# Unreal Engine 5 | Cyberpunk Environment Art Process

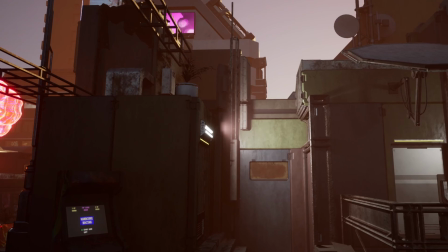A lot of it is sort of like calling a shot after you made the shot.
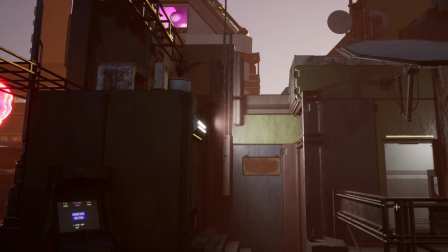A lot of it sort of emerges accidentally, but I think in the back of my head, at least, at all times, I'm sort of looking for these, you're just looking for creative shapes.
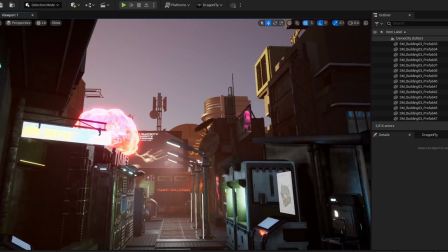When I was looking this way, I was noticing that the skyline was too flat, so that's why I added in this building.
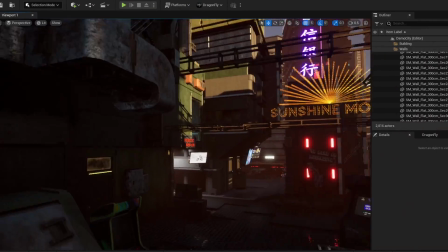You definitely get into like a sort of a flow state. Here's something we can talk about, was like finding common detail.
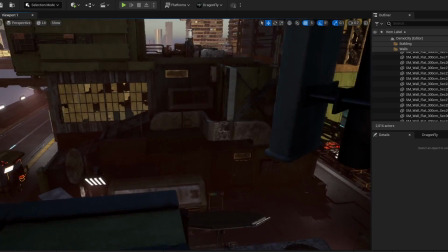Because this building here, I think it fits in with the rest of the block, but if you look at the original little like base prefab they had,
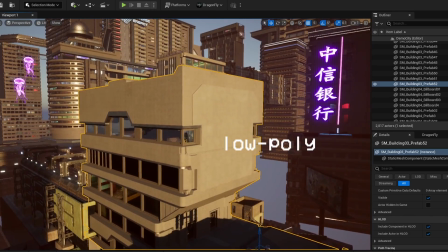as you can see, it's actually like really low poly and kind of sticks out up close.
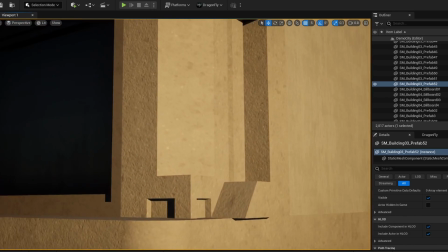Like that's some Gmod type graphics.
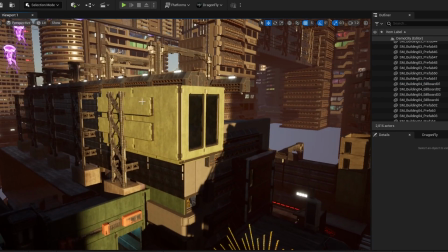by using it as a base and kit bashing on top of it using these other pieces and assets,
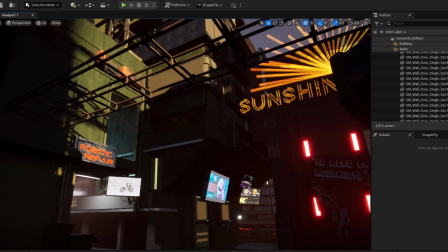it kind of marries the whole thing together, and also having a base like that creates these unique shapes that you might not have gone with originally.
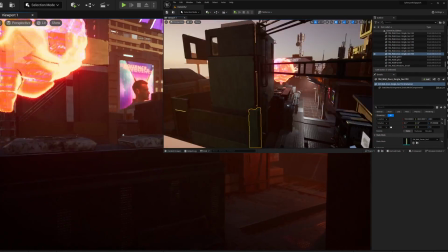What else is there to talk about?
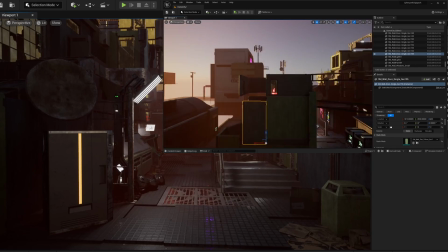The way I built this in terms of like going in straight with the final assets piece by piece originally is not like the most effective way to do this,
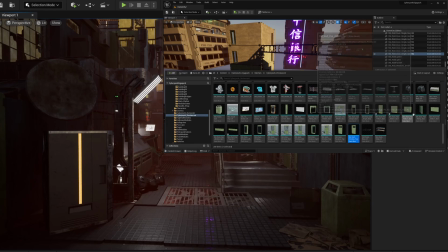especially from like a time standpoint. If I was going for speed,
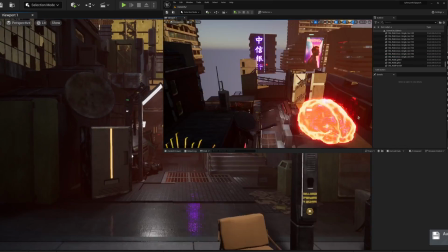I would have definitely wanted to gray box the level and then sort of bring it up to a level of detail uniformly, if that makes sense.
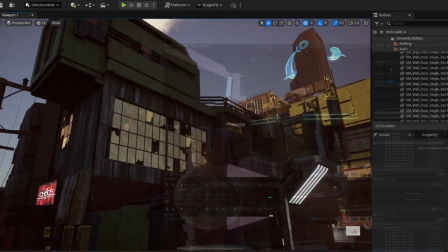But what I was doing as I was building is, I would have this building half complete, and then, I would focus on like the little bits of detail.
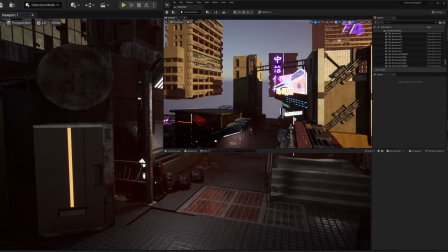Jumping around like that between going to the minute detail back to the big macro detail isn't the most effective way to do it,
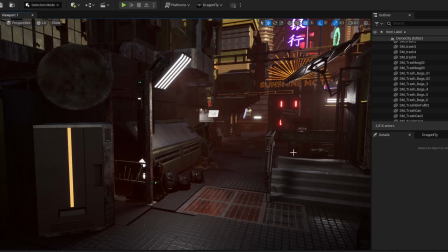but it also gives you a feel for like what you're making as you're making it. I think that's useful because it's, especially with kit bashing,
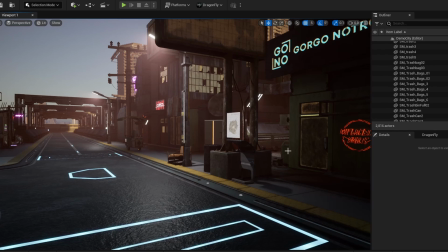you're almost trying to like immerse yourself more into the scene as you build it so that your brain starts like working in those mental pictures.
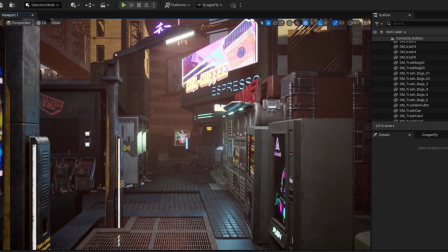I'm assuming everyone watching this is art folks,
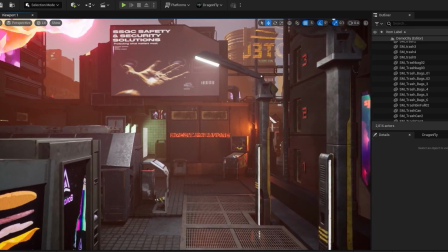so I imagine you understand how difficult it is to actually like explain what happens while we make stuff.
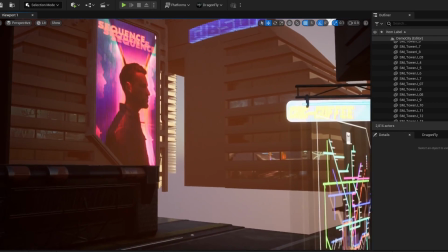Don't look that way because I forgot to cover it up.
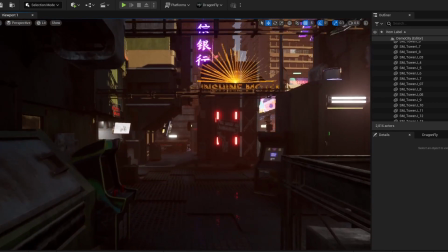Hopefully some of this dialogue and commentary is usable. Might have just been random.
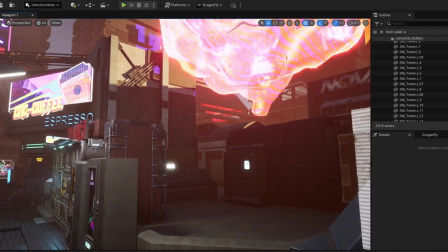I don't know how to end this part of the video.
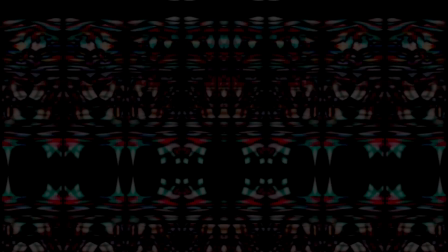I've been so busy with projects outside the channel, I haven't been able to really publicly share my messings around with Dragonfly since like a few months ago at this point.
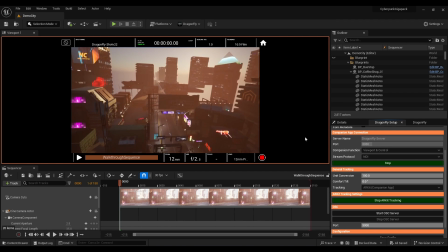So Dragonfly is very cool. It's a virtual camera program which is basically allowing you to track like a phone or an iPad in your scene as a camera.
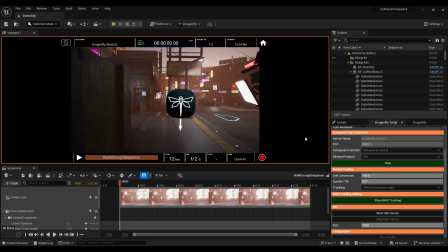And nothing's gonna really replace the actual handheld camera motion. I've done a lot of videos of like camera shake tracks, and the real motion just adds such a realism to your scenes. It's hard to beat. This program's great for it. It's got all kinds of controls to actually adjust your recorded motion after the fact,
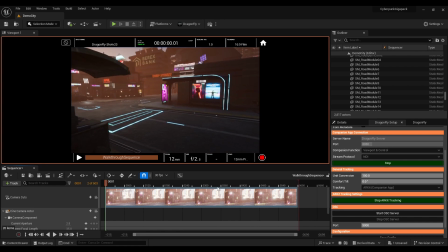attach your camera to moving objects, adjust the bokeh effects, and there's a lot more I want to do with it,
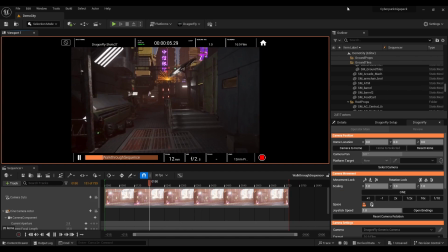but for this we're keeping it pretty simple just to get these cool first person, almost like found footage type shots. On top of that, there's also different camera settings built in, and these presets are fun to work with, especially the Super 8 setting, which really lended well to what we were going for in this video today.
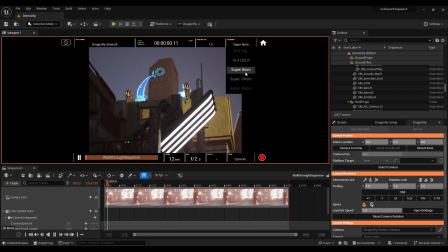Now, to really drive this home, I wanted it to have a sort of like early 2000s or like late 90s home video feeling,
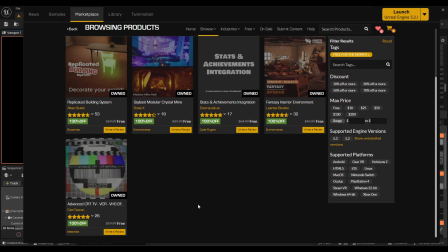and to do that we're using some of last month's, or I guess this month's,
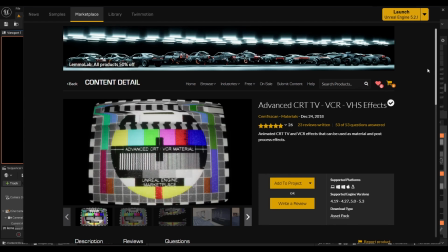they're going to be free for like 3 more days as of posting this video,
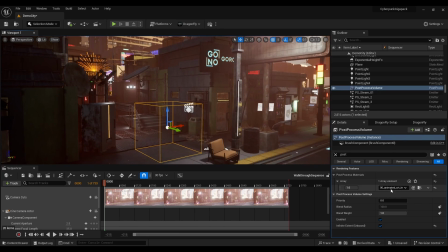but this VCR effect we're going to apply to the video to give it that final push to that like film effect.
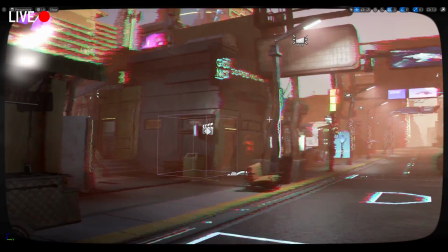Oh, that's kind of cool.
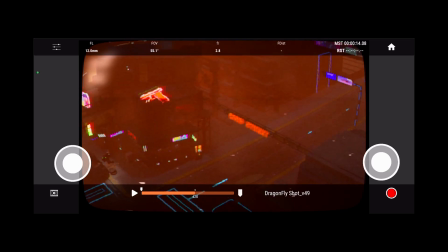So once I'd adjusted the effects, they all came together, and you're now seeing the view through my phone.
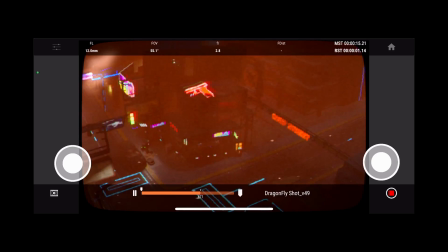And it's really weird to be able to see and navigate an Unreal Engine project on an iOS device like this.
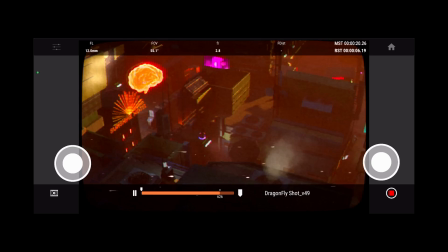Anyways, with this setup, I'm able to literally just record like I'm shooting a video on my phone.
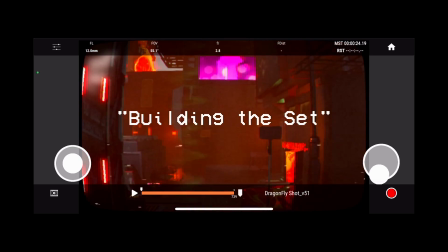Since we've done all the work up front of like building the set, if you will, it's really just a delight to get these shots afterwards.
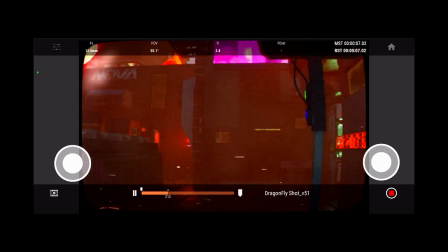So I did that a lot, ended up getting like 90 shots, and I've whittled it down to just this following montage.
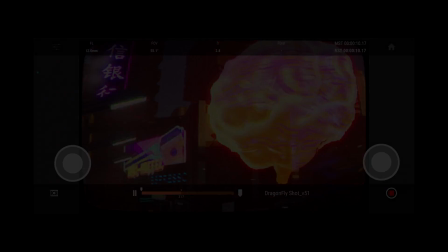Let's hop into that reel.